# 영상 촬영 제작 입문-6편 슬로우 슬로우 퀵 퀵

유튜브 촬영 편집 입문 6편 슬로우 슬로우 퀵퀵 이번에는 마술이 아니라 발레 아닙니다. 자 지금까지 이제 6편까지 왔으니까요 한번 중간 점검을 해 보겠습니다.
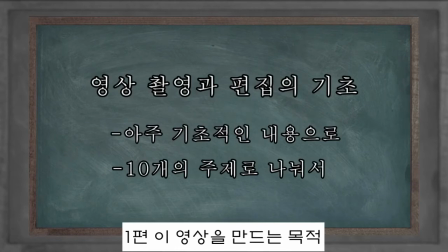영상 촬영에 가장 큰 목적이 있어야 되고 그 목적에 따라서
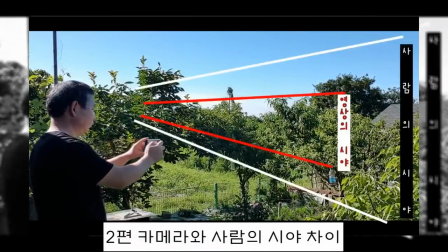시청자한테 보여주고 싶은 게 뭔지 명확하게 머릿속에 그려내야 합니다. 그리고 많은 요소 중에서 무엇이 내가
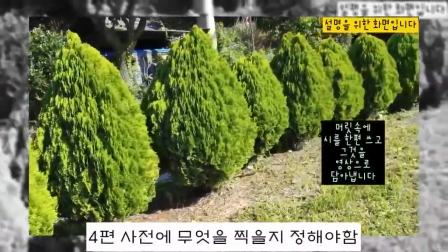전달하고자 하는 의도를 시청자들에게 확실하게 전달할 수
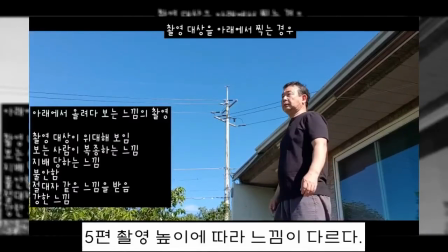있을지 그 어떤 점이 특징인지를 집어내서 촬영기술로 그 효과를 높이자. 지금까지 한 이야기가 그겁니다. 오늘은 촬영 기술 중에서 가장 많이 쓴다고 해도 과언이
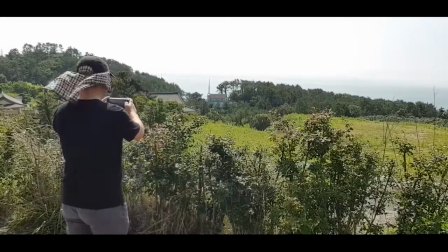아닌 두루 보여주는 촬영에 대해서 간단하게 설명을 드리겠습니다. 두루 보여주는 샷 이게 뭘까요? 제가 방금 급조해서 만든 용어인데요. 원래 만든 용어는 패닝입니다.
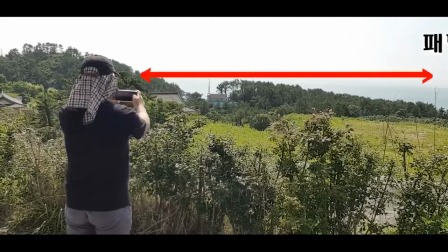카메라를 좌에서 우로 또는 우에서 좌로 수평으로 돌면서 촬영하는 것을 말합니다.
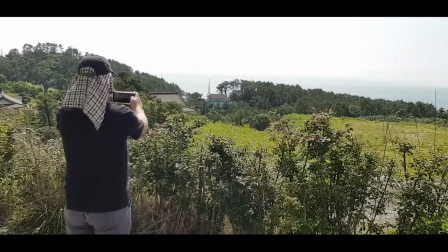풍경을 촬영할 때 너무 넓어서 한 화면에 담을 수가 없다.
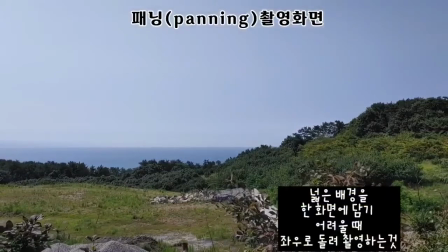그런데 너무 가까이서 찍으면 넓은 화면을 다 찍을 수가 없다.
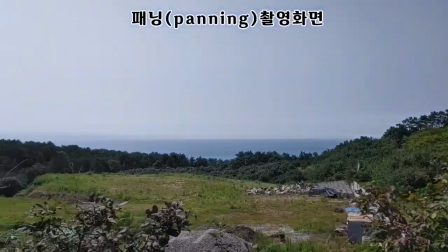그래서 한 화면에 찍으려고 넓게 하다 보니까 뭐가 뭔지 모르겠다 이럴
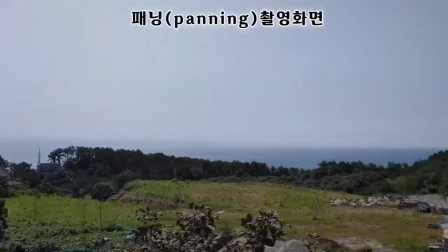경우에 한 점에서 시작해서 끝점까지 돌리면서 촬영하는 것을 말합니다
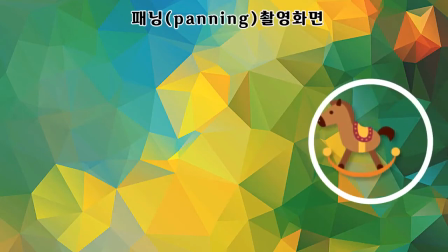또는 움직이는 것을 촬영할 때 예를 들면 초원을 달리는 말이나 동물들을 따라서 카메라가 좌우로 움직이면서 촬영하는 것을 패닝이라고 합니다 두루두루 보여주기 자유입니다. 이 경우에 주의할 점이 있습니다.
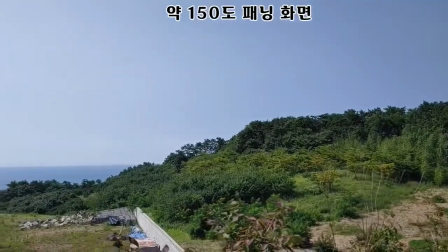돌리는 각이 너무 클 경우에 자칫 흔들리거나 또 보기에 지루할 수가 있습니다.
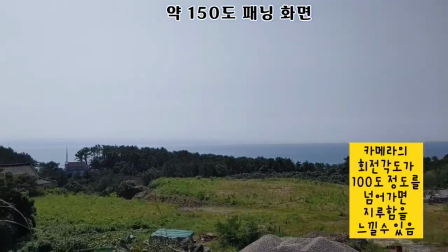돌리는 각도가 정해진 것은 없지만 같은 속도로 돌릴 경우에 90도
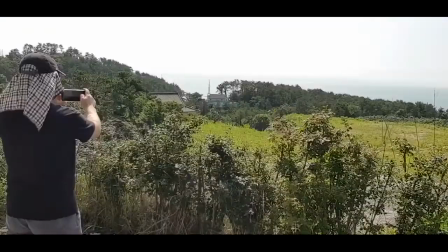안팎으로 돌리면 좀 안정적이고 덜 지루하게 보이지만 120도나 130도,
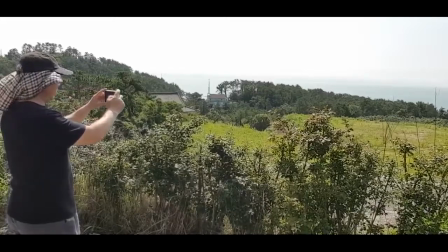150도를 넘어가면 같은 속도로 돌릴 경우에 지루해 보일 수가 있습니다.
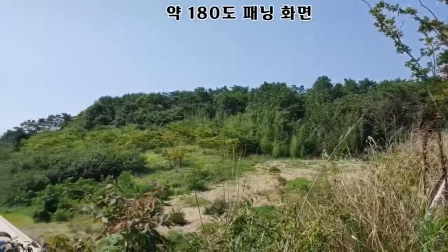이런 걸 잘 모르시고 넓은 바닷가에서 혹은 높은
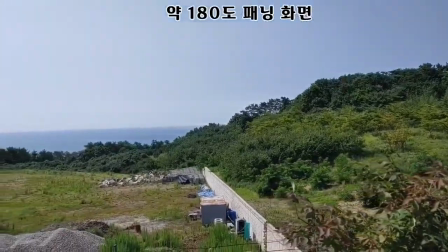산에서 탁 트인 시야가 멋있다고 180도,
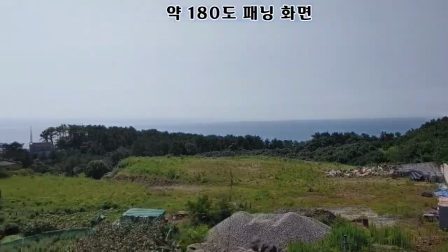270도까지 쭉쭉 돌리면서 촬영하는 경우가 있는데
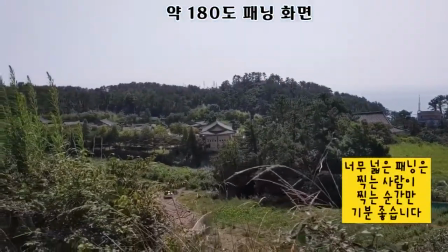이럴 경우 딱 찍을 때 기분만 좋습니다. 그걸 다시 재생시켜서 보면 지루하고 어지럽습니다.
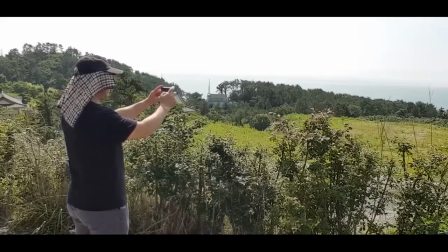첫 편에서 말씀드린 대로 현장에서 다 보면서 휙 둘러보면
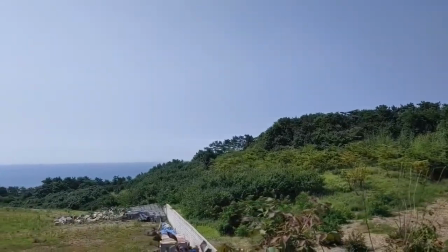가슴이 시원할 수도 있지만 상하좌우 다 빼고
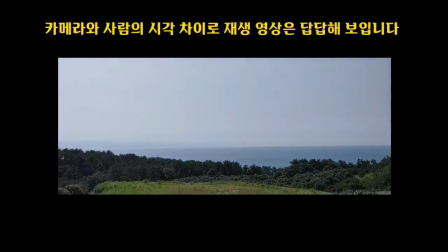딱 카메라 속에 들어와 있는 것만큼만 시야를 제한하고
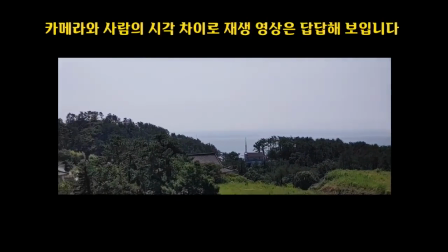언제 끝날지도 모르는 속도로 돌리면서 찍으면 보는 분은 지루합니다. 다 잘 만들고 이 부분에서 에이 이 영상 지루한데 라는 느낌을 줄 수 있습니다 여기서 슬로우 슬로우 퀵 퀵 점수법이 필요합니다 정말 산 위에 올라가서 보니까 가슴이 시원해서 이걸 누군가한테 한번 보여주고 싶다 그럼 이렇게 촬영하십시오.
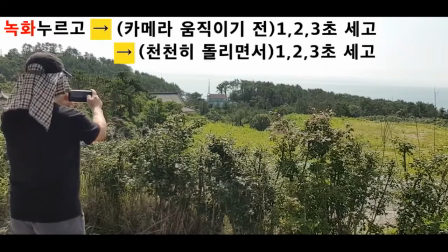시작점에서 스타트 천천히 1초 2초
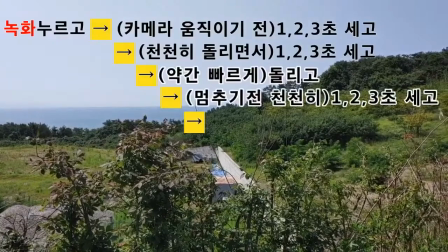3초 돌다가 빠르게 돌리고 다시 종점이
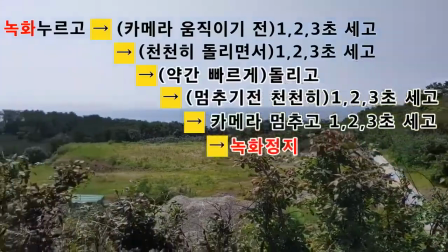다가오면 천천히 1초 2초 3초
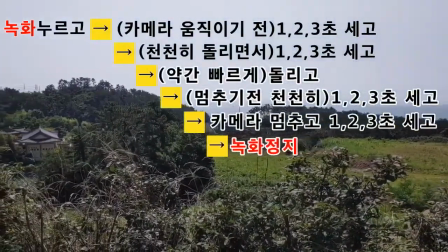그리고 종점에서 스톱 이렇게 하면 보는 사람도 같은 느낌으로 아 시야가 확 트이는 그러한 속 시원한 데서 이거를 촬영했구나 아 산에서 보는 시내가 정말 넓다 이런 느낌을 같이 느낄 수 있을 겁니다 그런데 이렇게 돌리면 저 산 밑에 우리 집이 안 보이잖아요 그렇다면 그 넓은 화면에서 우리 집을 찍고 싶다 지루하게 천천히 돌리는 게 아니고 방금 설명드린 대로 슬로우
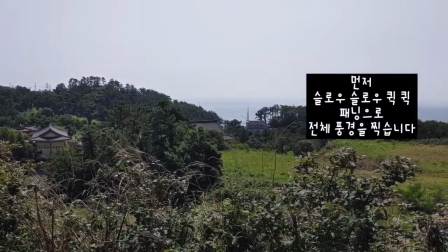슬로우 퀵퀵 전반적인 풍경을 그리고 컷
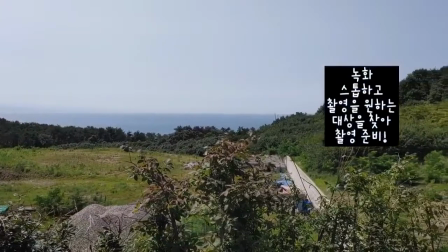그리고 다시 집이 있는 쪽으로 카메라를 돌려서 점차
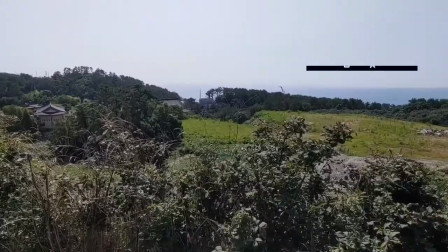집 쪽으로 줌인 혹은 반대로 집을 찍고 줌아웃
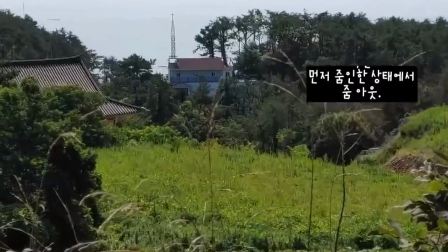이렇게 촬영하면 지루하지 않고 깔끔하게 넓고 광활한
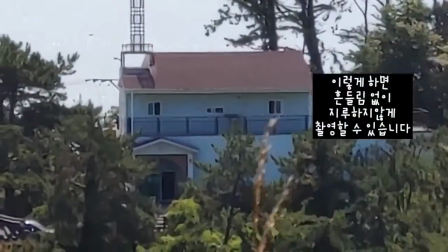곳에서 우리 집이 보여지는 장면을 촬영할
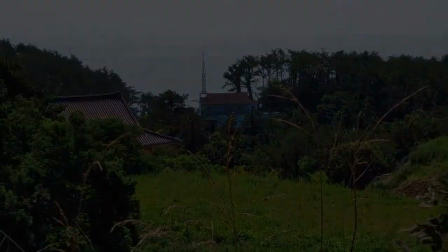수가 있습니다. 전편에도 말씀드린 대로 연습을 한번 해야 됩니다.
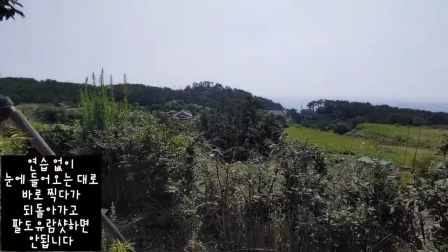그냥 휘돌리다 보니까 이거 뭐 아름다운 게 있는데 저 건물 특이해 나무가 중간에 있어서 멋있어.
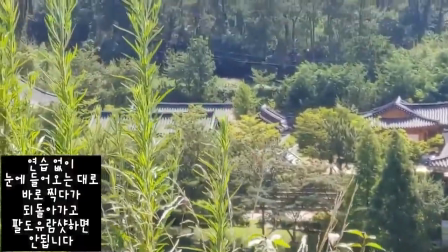그래서 다시 돌아가서 그걸 찍고 다시 원래 가둔 방향으로 다시 돌아가 볼까?
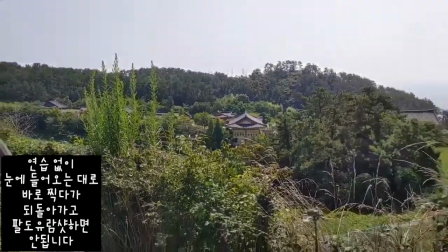그리고 또 돌아갑니다.
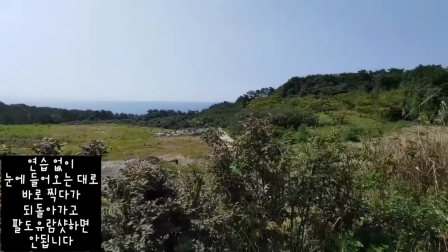그렇게 되면 8도 유람샷이 되고 보는 분들은 역시 멀미가 나게 됩니다. 좀 넓은 장소를 보여주고 싶다. 그럼 첫째 적당한 각도로 돌립니다.
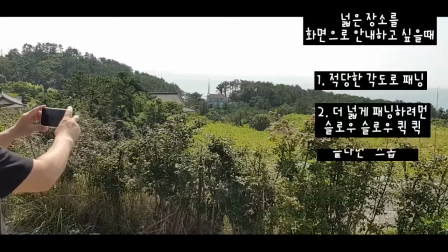더 넓게 돌릴 필요가 있다면 슬로우 슬로우 퀵 퀵 그리고 스톱 잊지 마십시오.
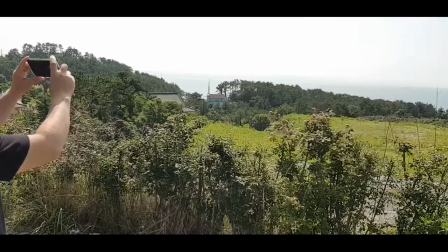좌우뿐만 아니라 상하로도 마찬가지입니다.
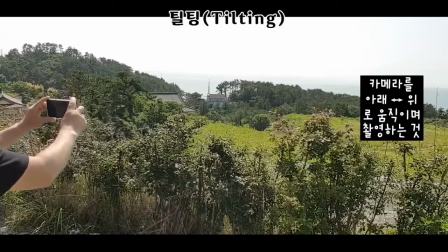아래 위로 찍는 경우를 틸팅이라고 하는데요.
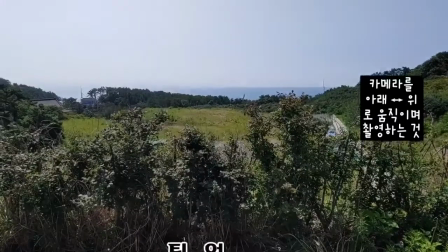아래에서 위로를 틸업, 위에서 아래로를 틸다운.
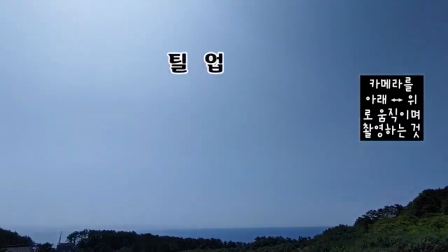촬영하는 개념이나 방법은 패닝과 같습니다.
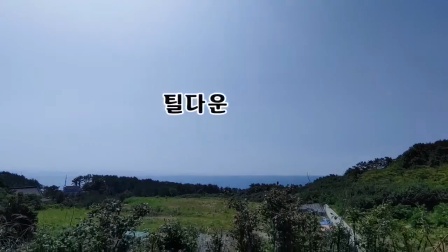두루두루 보여주는 샷, 좌우로 두루두루 보여줄 것이냐, 아래 위로 두루두루 보여줄 것이냐. 편집하기 좋은 페닝과 틸팅샷에 대해서 다음 편에서 어떻게
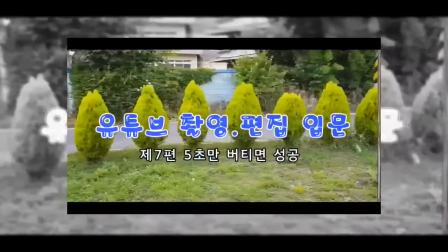하면 편집하기 좋은 촬영이 될 것인가 5초만 버티면 성공 편으로 다시 찾아오겠습니다.